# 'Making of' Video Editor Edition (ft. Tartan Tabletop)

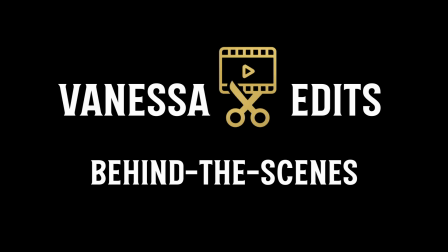0:00 Welcome to my little BTS as a video editor.
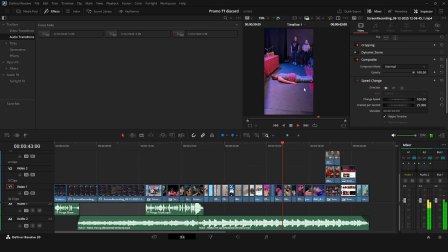0:04 In today's video, you can see me editing the promo video for the Tartan Tabletop Discord server.
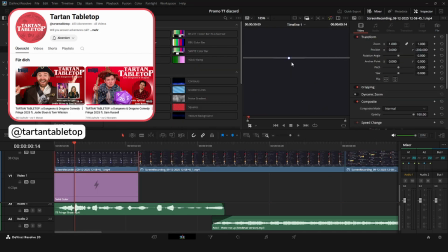0:12 So basically what that means is I have no clue how this video is gonna end up.
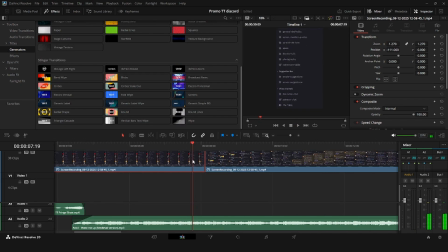0:17 So first of all, I went into the server, did some screen recordings,
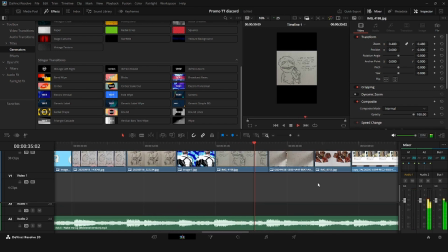0:22 and then I asked the members if they had any further material that they want to share.
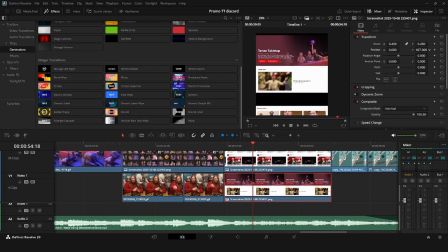0:30 After gathering all the materials and raw footage, I put everything into the timeline.
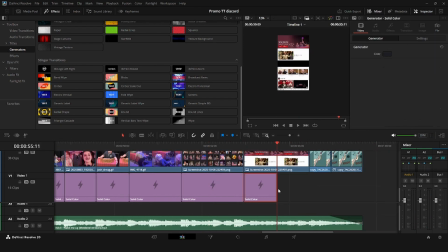0:37 After adding the music to the timeline, now I have to try to fit the clips to the music.
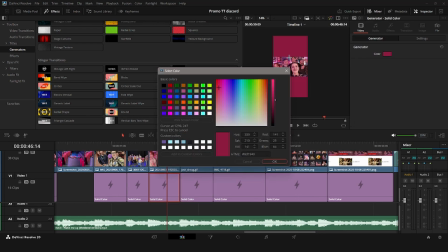0:44 And after that, I went through the whole timeline and I readjusted the size of all the content I had.
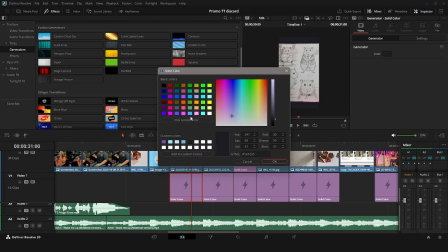0:53 Plus, I added some background that is fitting to the scenes.
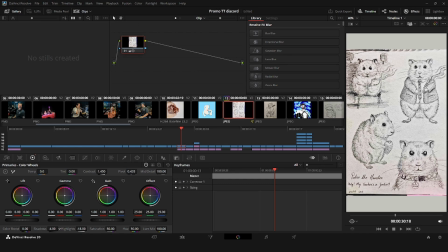0:58 Because I received a couple of hand-drawn fan art,
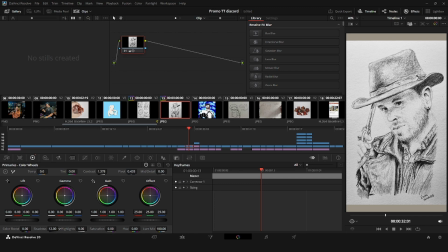1:03 those are always a bit tricky because in a video you want them to look aesthetic.
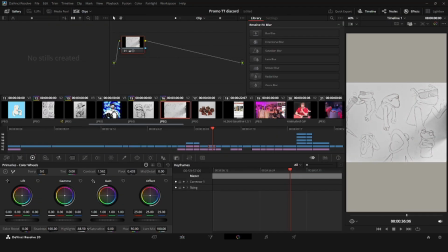1:11 So after that, I also readjusted the background obviously, which makes the whole video already look so much cleaner.
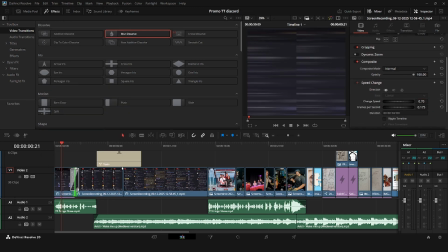1:21 After that, I added a couple of transitions at the beginning of the videos just to make the transitions actually really smooth and not that obvious. And then we finally started adding the text.
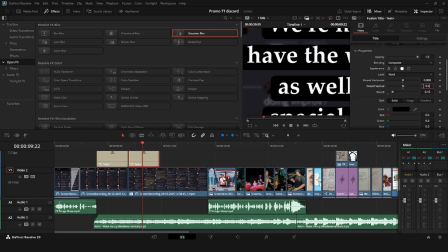1:36 For the text, I literally had no idea what I was gonna do. I wrote down a couple of things that needed mentioning,
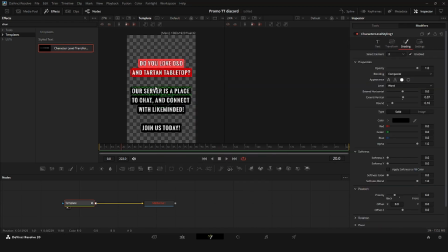1:47 tried to make them as short as possible and as snappy as possible. It has to be a strong sentence that says everything that
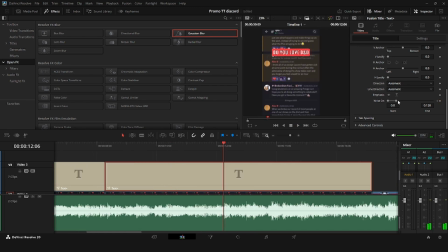1:57 has to be said is interesting enough for people to keep watching. I played around with a couple of different red tones and then I came across that it
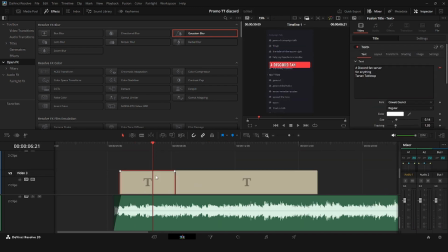2:11 actually looks really good to go from a brighter red into a kind of dark red wine-ish.
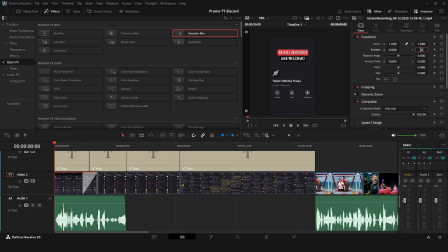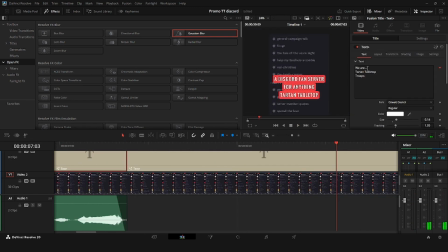2:26 And for the intro text, I thought I would just copy the idea, but then I just switched to white
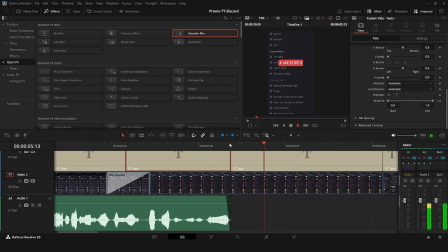2:33 background and I actually quite like it because the new logo of Tartan Tabletop's new shirts are black-white.
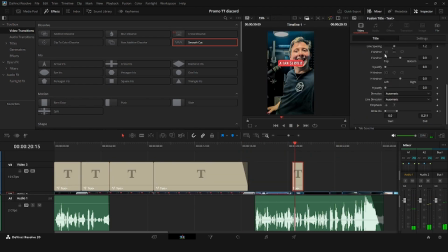2:42 So I was like, why not just take black-white as a second theme of colors?
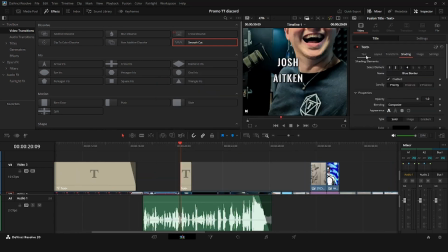2:49 Once the first part of the video was done with all the texts,
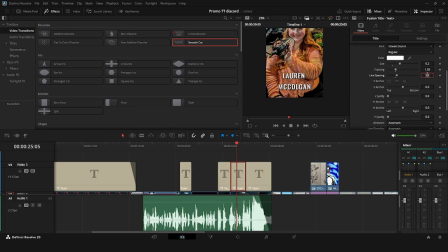2:54 it was time for me to add little comments and titles for the rest of the video,
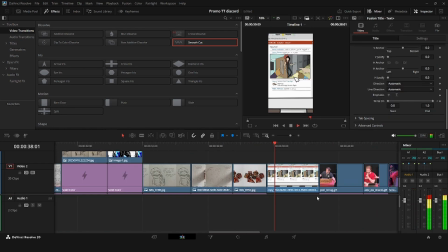2:59 which I again did in the same font but in a slightly different style,
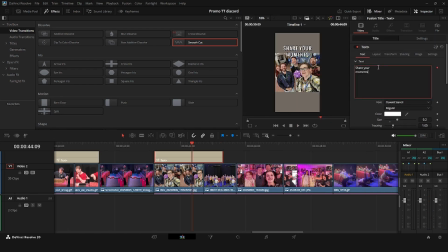3:04 just to keep it as simple as possible but at the same time as readable as possible.
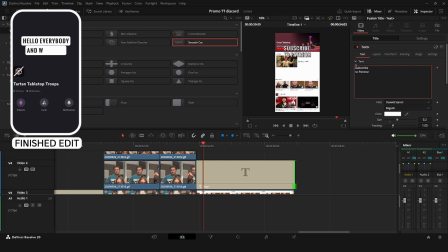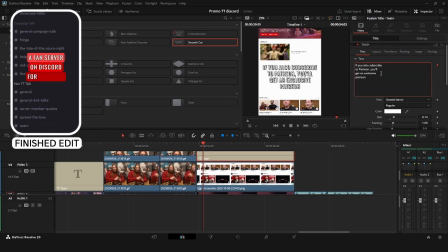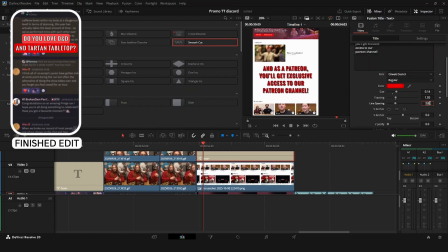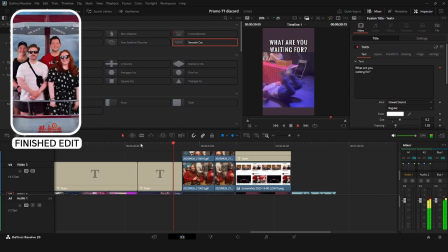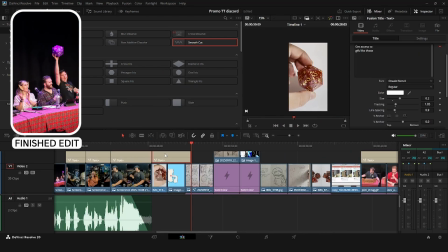3:30 And with adding those little titles to each section of the video,
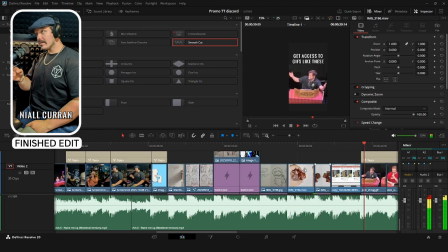3:34 the whole storyline comes together and it all starts to make sense.
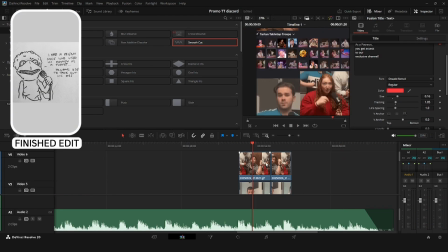3:43 As a last step, I went through the audio,
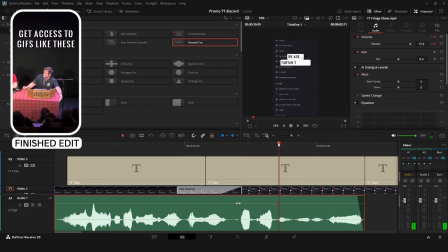3:46 and here I did just a couple of simple adjustments with the volume differences.
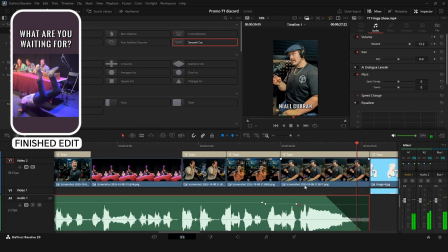3:55 And that's it for today's behind the scenes video. If you enjoyed this format and you would like to see more of it in the future,
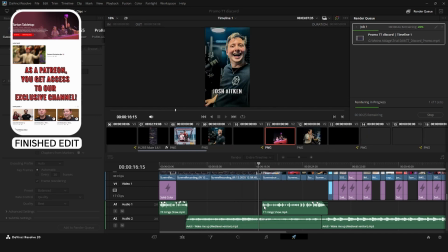4:03 please let me know in the comment section and don't forget to like and subscribe.